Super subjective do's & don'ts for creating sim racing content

Hello everybody, welcome to another video. Now this one's completely different. It's week 13 in iRacing, there's not much going on. So I thought I would do a bit of a tips, tricks, do's, don'ts for those of you that either stream or want to start creating your own content. Now of course this is all very subjective, so what I like you might not like, vice versa. But these are some of the things that get on my bracket. So I don't know how many things we're going to talk about. I haven't recorded the video yet, but we're going to talk about things such as webcams, audio, overlays, and a couple of other bits and pieces. So let's get on with it.
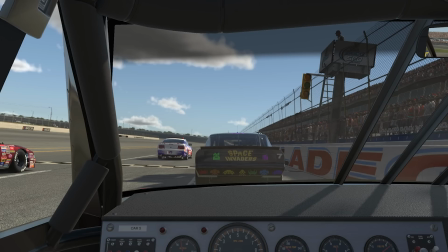Right, so the first thing I'm going to talk about is webcams, or in this case, lack of.
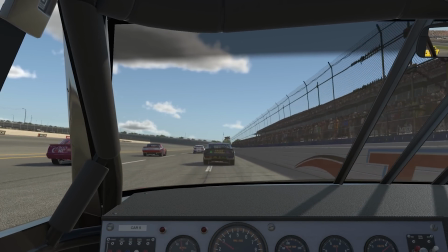I don't have one on screen now.
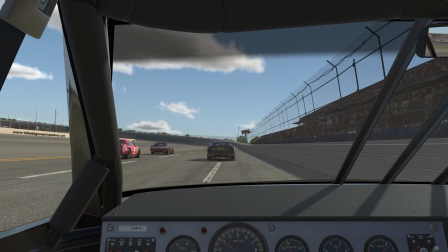Unfortunately for you guys, you know what I look like, but if you are a content creator or a streamer,
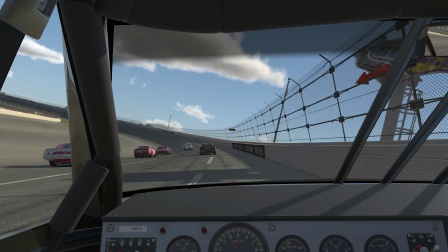there's only a few people that can get away without having a webcam.
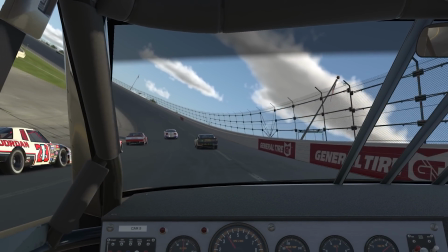The likes of Empty Box. He doesn't have a webcam. I've no idea what Matt looks like, but he gets away with it.
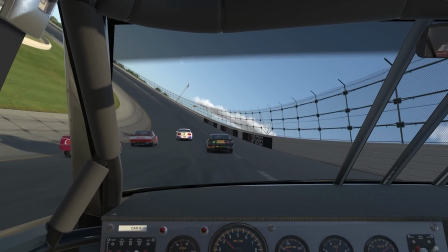But for the most part, I think a webcam is essential for that engagement between you and your audience.
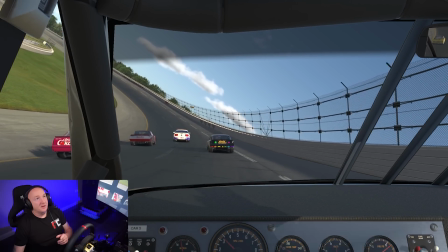So we'll put the webcam on now. And as you can see, I'm not even driving.
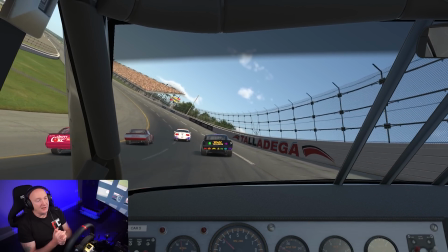So I could upload anything. I could upload any race and do a voiceover and pretend that I'm driving.
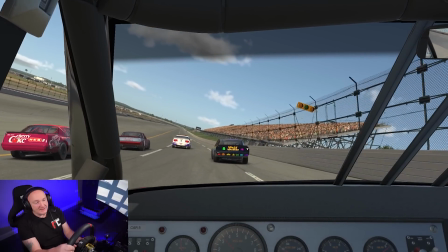So I think there's a lot to be said for the viewer actually watching
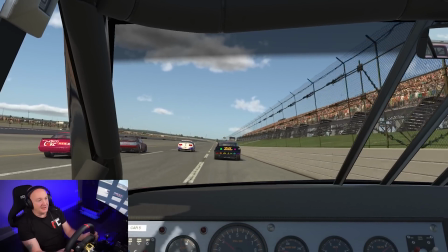me, or anybody for that matter, struggling with the wheel, driving.
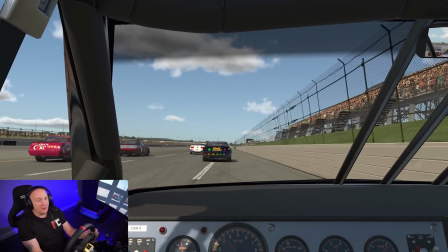I think without a webcam, you miss an opportunity to engage with your viewers.
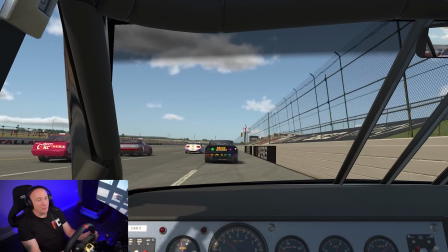So that's tip number one, put on a webcam.
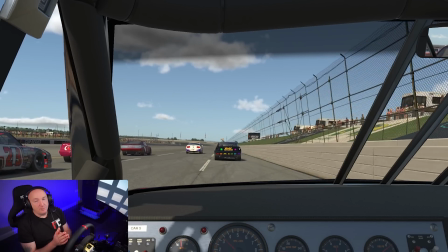So tip number two for me is the size of the webcam.
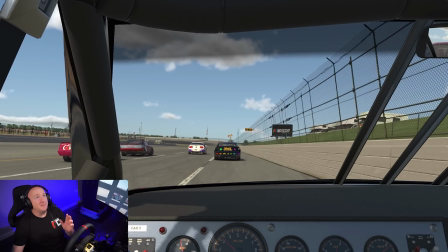Now, you can see the webcam that I've got on there now. It's probably a bit bigger than I would usually have it.
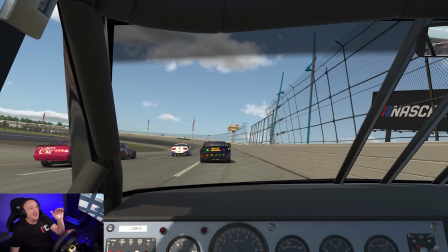I would probably have it around about that big. I like to try and line up the top of the webcam with the top of the dash.
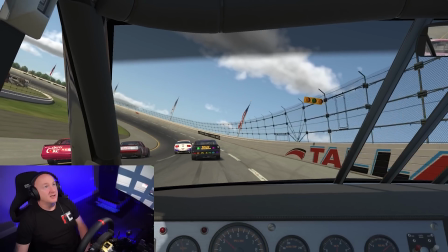Now, people don't want to see this.
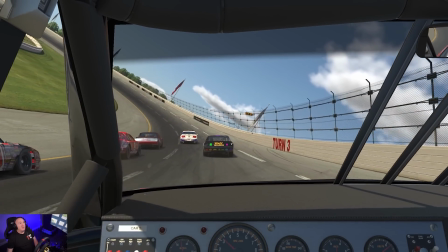Blocks out too much of the screen, and also people don't want to see tiny little Dave in the bottom corner.
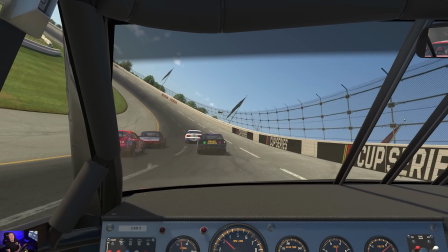That's no good to anybody.
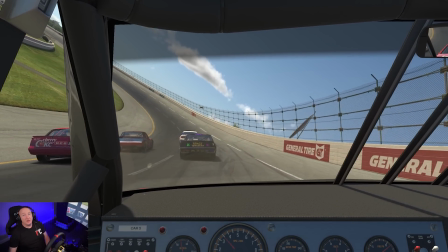So you need to try and make sure that your webcam is an appropriate size for your stream, and you've got to think about what else you're going to have on screen as well.
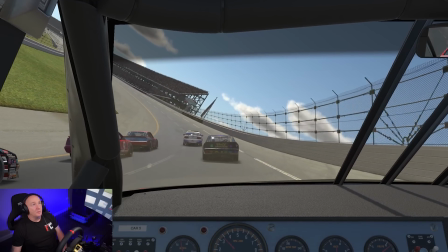So as a rule of thumb, I like to try and line mine up with the top of the dashboard there.
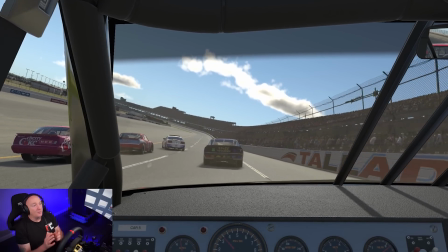So that's tip number two, webcam size. Now tip number three, I'm going to talk about what's behind.
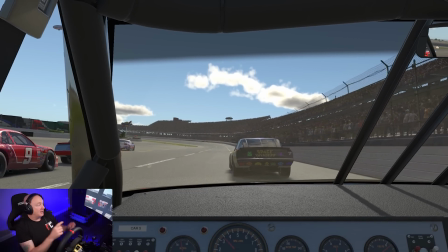So I've got a couple of lights on here. I've got a bit of a fill light, just a cheap LED light.
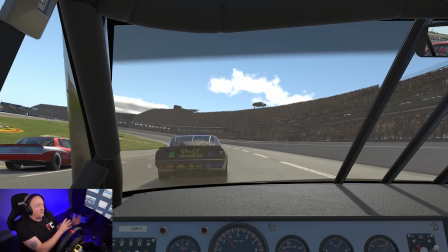It just makes the background, or makes me stand out from the background. So behind me you can't really see anything.
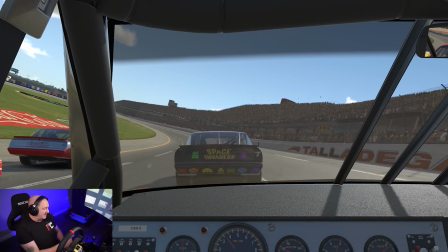You can see the other rig there. But what you don't want is, you don't want a pile of washing that's been there for 2 weeks.
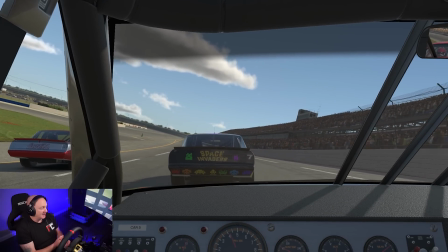You don't want some empty takeaway containers. You don't want a dog dragging its backside along the carpet.
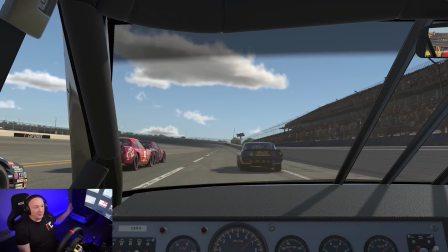You don't want an open door to your mother's bedroom. Do you know what I'm saying?
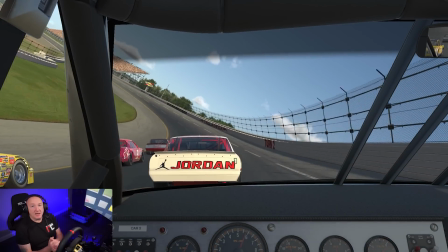So think about what's behind you. That's tip number three.
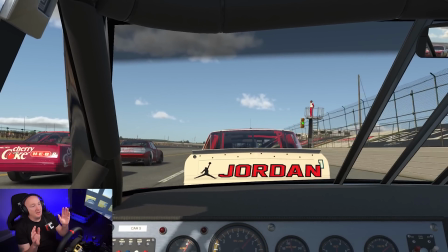So whilst we're on about webcams, placement of the webcam is really important.
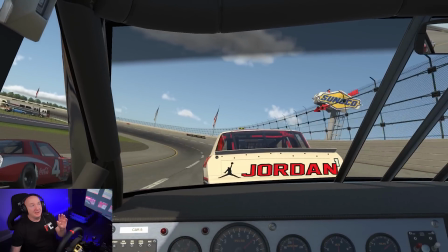So now I've got my webcam in the bottom left, so I can move that anywhere I want it.
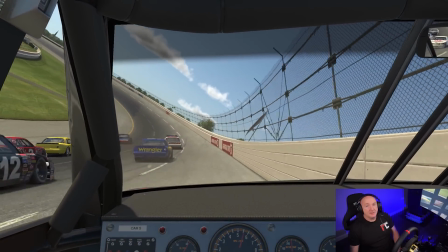I can put it down here, no problem. But I don't like facing out of the screen.
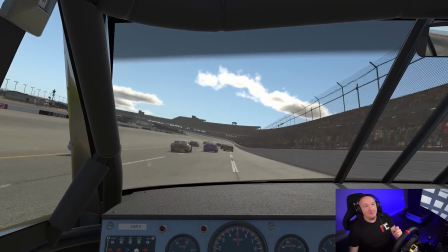I don't know if that's some kind of weird OCD thing going on there, but I'm sitting there now looking out of the screen,
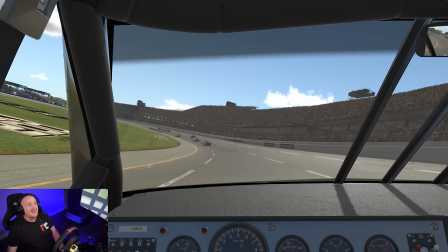so I always like to have my seat positioned towards the action.
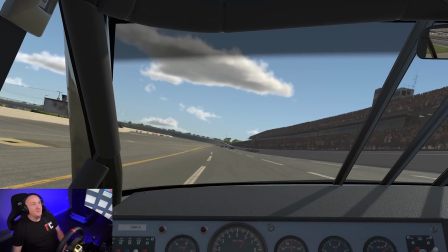I don't know why. And on ACC especially,
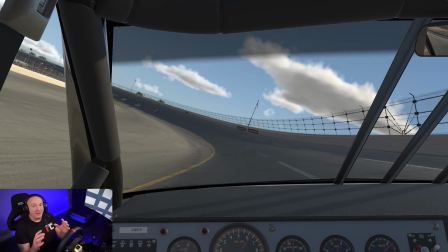the webcam can't go here because the UI isn't, you can't manipulate the UI in ACC.
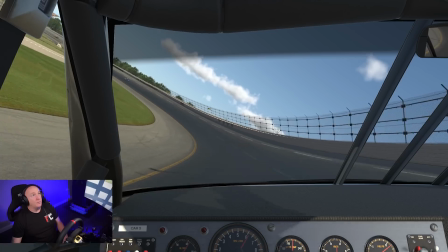So I have my webcam up there somewhere.